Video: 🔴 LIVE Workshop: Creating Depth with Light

Do you agree with me that this is a round ball, or is this rather a round ball? I think we would all choose that this right here is a round ball. And why is that?
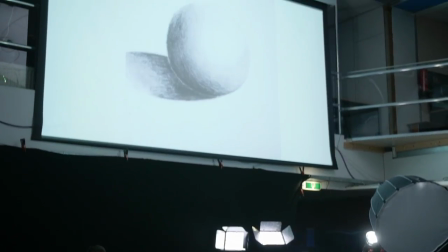276s
What's the difference between these two? What have we added? Or yeah, shadow.
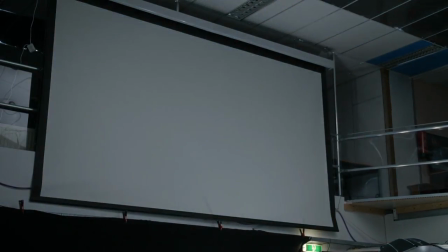282s
That's exactly. We've added shadow to that ball. We're going to close.
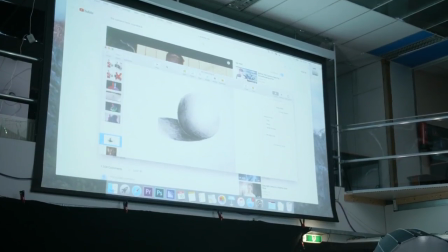288s
So NDX is trying to steal my show. Yeah, I thought I heard something. So we're adding shadow. That is very important. And the reason for it is because we're drawing on a flat paper, which is actually 2D. And a lot of people are forgetting this, but when we are making a video or a film, that is also 2D. Because, I mean, this projector screen is also flat, just like this paper. So we have to create that depth ourselves as well, just like we would do on paper and draw that sphere. And this is not something new. This is, if we're looking back into the history, we can find a lot of inspiration actually from, for example, the 1600s. I'm not going to go too deep into art history because I'm not a big knower about that myself, but I do find this painter very interesting when it comes down to lighting. And we can learn a lot of that, and we're going to recreate a certain setup from this as well with these lights later. But first of all, I want to look at the scene itself. If we're going to take a look at the lady all the way on the right side,
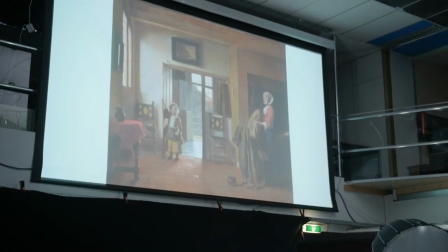365s
that lady is coming a lot to the front because the lighting is creating depth.
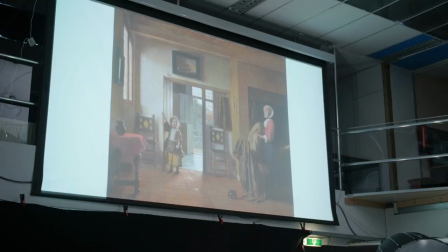371s
And here's why. We have different layers in this painting, actually. If we're going to take a look at that lady, the closest thing to the camera or to the painter at that time is her shadow side. So we're seeing a shadow. And behind her, we again see shadow, which is that bed or that wall or whatever that is.
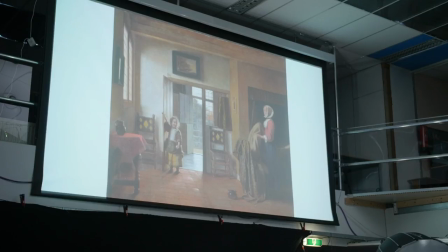391s
So we have two layers of shadow if there wouldn't be any light. So that is just flat. There's nothing there. But if we would add like a layer of light in between, we're kind of breaking that and separating those two shadow sides from each other. And that is how creating depth with lighting works.
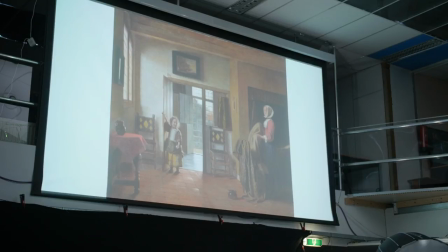409s
So it's actually pretty simple. Each time that you have a layer of shadow, you just put a layer of lighting in between. And if we're going to take a look at this painting, you would see that pattern as well. So we first start with that shadow side, which is, by the way, also called shooting against the shadow side.
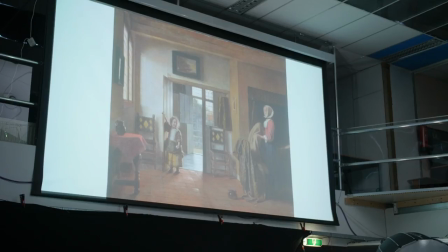425s
I will go a little bit deeper into that in just a moment. The next layer is a highlight or a light layer. Then we again see a shadow layer. And as we are going to move more to the back, we again see to that wall on the other side, again, a highlight or a light layer.
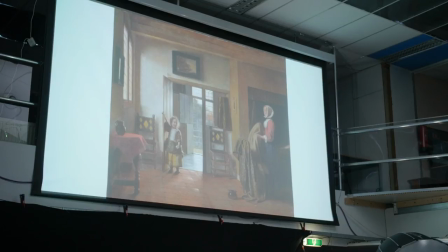442s
And then again comes a shadow layer on that next wall. And then behind that, we have the door to the back, which is again a highlight layer. And it continues like that. You can every time see a shadow layer and a light layer, shadow layer, light layer.
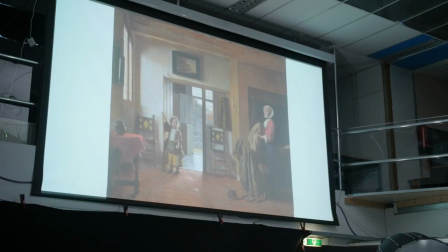457s
And that's like a very simple principle to create more depth and bring the elements, because this is a depthy room, if you would say it like that. You can kind of break those elements apart and actually assume that they are now we're in that 3D space like we want to.
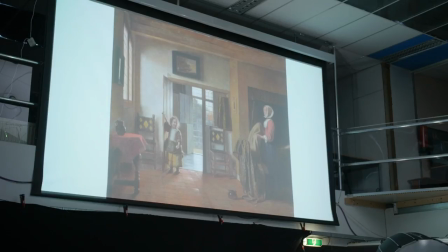479s
Let's see if I'm not missing anything here. Yeah, all right. So let's put this into practice now. Can I have a model?
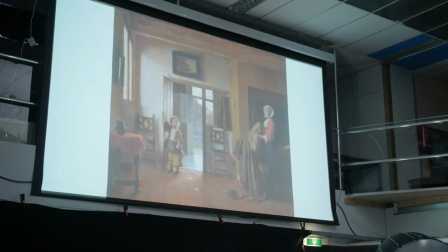494s
Thomas? Okay. I'm gonna switch the camera over here.
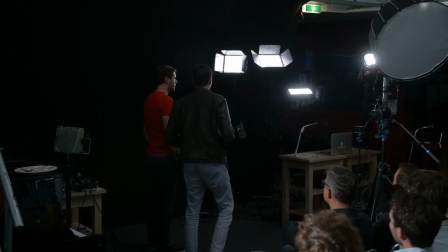499s
I hope it's on. So let's create that. You can keep it on, yeah. I'm just going to dim some lights here so that we don't have too much spill lighting.
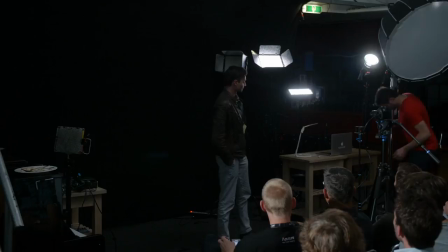509s
And just going to use this, the aperture 120D.
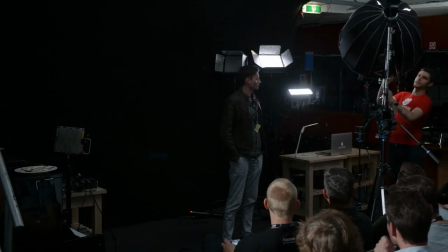516s
Very nice softbox.
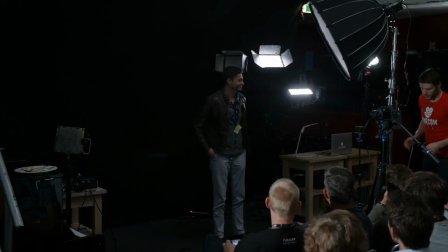521s
And just put it on him. Have we got a picture? Nope. See if the camera's working. All right.
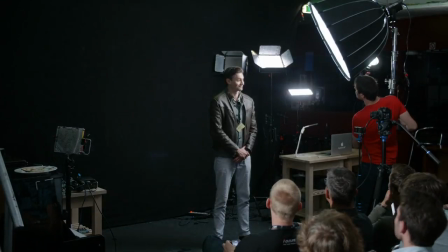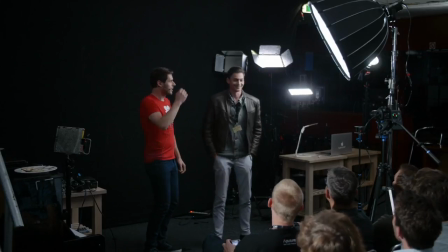536s
All right, we have a picture. So a very simple thing here now. We've got a lighting on, sorry, I forgot your name again. Thomas, sorry. So we've got a lighting on Thomas right now. What are the two shadow sides?
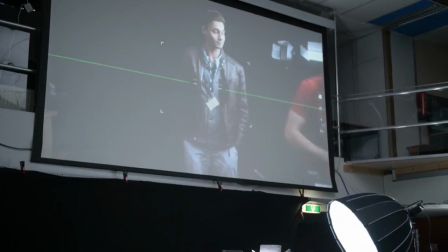550s
So let's first put this off. I'm sorry. Let's start from a blank page.
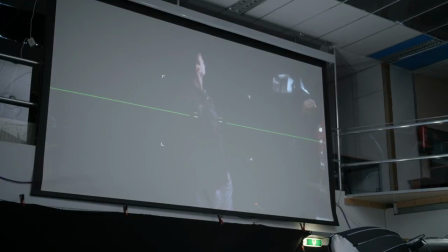So we kind of have like two shadow sides. We still have a lot of spill lighting, so let's assume that we don't have spill lighting, that it's in a dark environment. Then we have a shadow side here and a shadow side on the back.
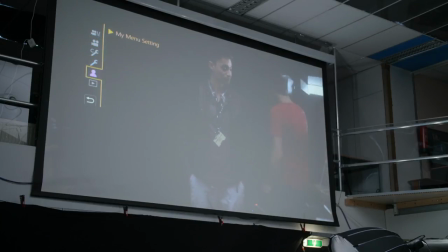573s
So a simple technique is to, we would say like put your lights here on the back, and that would be indeed a backlighting, and you would put your lighting in between. But you can also put your lighting up front and kind of use that as a separator. So I'm just going to put on the lighting right now.
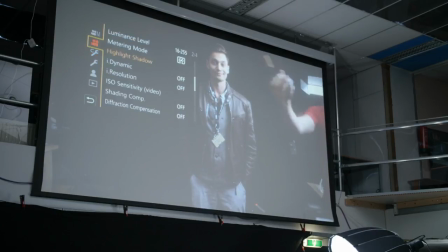588s
And if Thomas would look at this sighting, at this side here, of the light, what we're currently getting now is highlight side, shadow side, shadow side. So we're making it flat again because we're not putting that light in between.
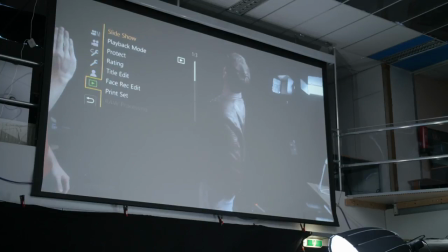607s
Let's get a second and then fix this menu and then. Okay. Does anyone know? look too. Yeah. Up or down?
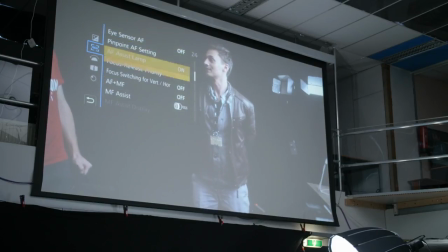Down. Is there a preset button on there? Oh, yeah, yeah, yeah. Picking off.
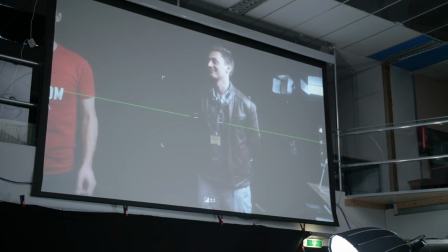642s
Okay, much better. Thank you. What's your name? All right. And a display button, perhaps.
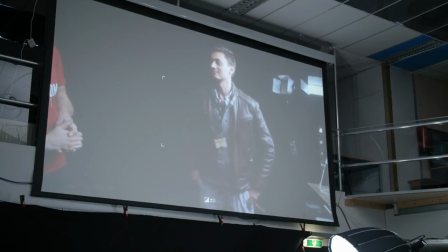661s
Yeah, perfect. Yeah, this is great. Thank you.
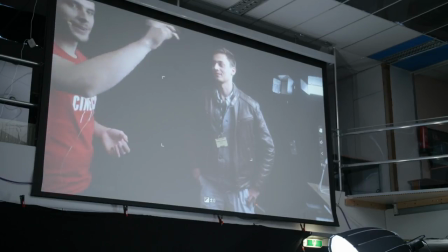666s
All right. So again, we currently have the light over there. So we have, if Thomas is looking at me, we have a highlight site. We've got a shadow site and again a shadow site. So something is wrong here because we're not putting the light in between the two shadow sites.
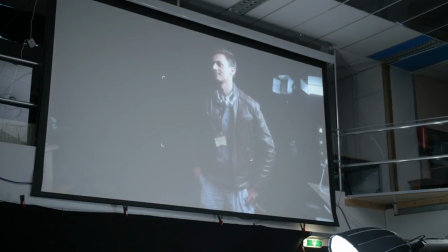680s
Very simple. We just have Thomas look at the other site. And now we have the nearest part of the scene towards the camera is first Thomas' shadow site.
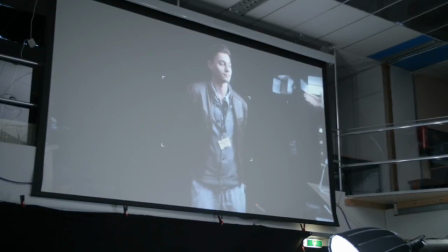694s
Then we've got a highlight site, and then we've got again the background, which is a shadow site. So now we're kind of creating these layers, just as in that painting that you would see.
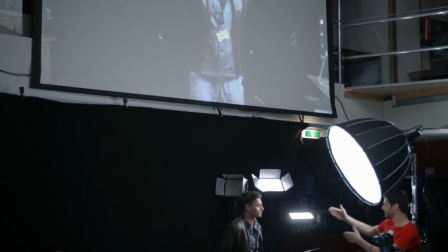704s
You can kind of keep building this in the back,
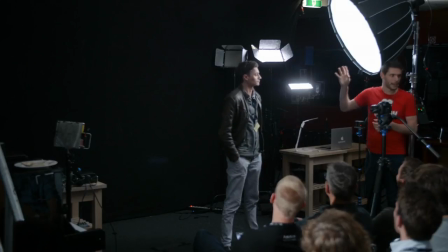709s
just like that painting. So we could create like another highlight part in the background that is a little bit separated from the shadow.
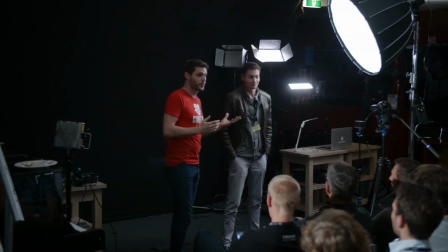718s
So this is, by the way, called shooting against the shadow side, which is used very much in interviews and setups there,
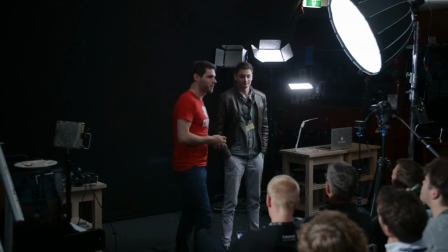726s
where we'd have like someone talking against someone who's asking the questions.
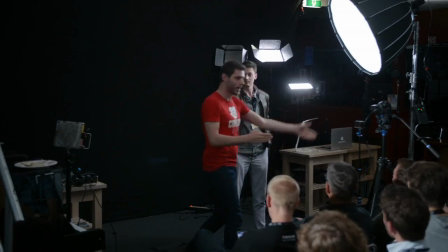732s
It's very important to know where is that person who's going to ask the question sit, on the left side or the right side of the camera.
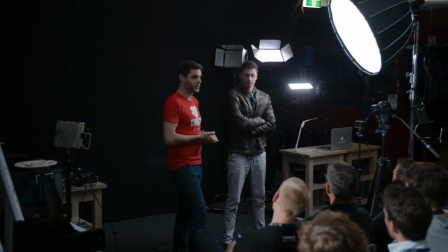739s
And that's going to matter a lot, which you're lighting, as you can see. So yeah, this is like the very basic principle of creating more depth with lighting. So let's add a little lighting in the back.
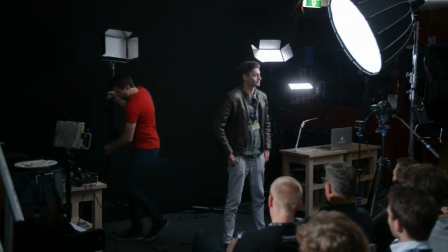754s
I'm going to take one of these light storms here from Aperture.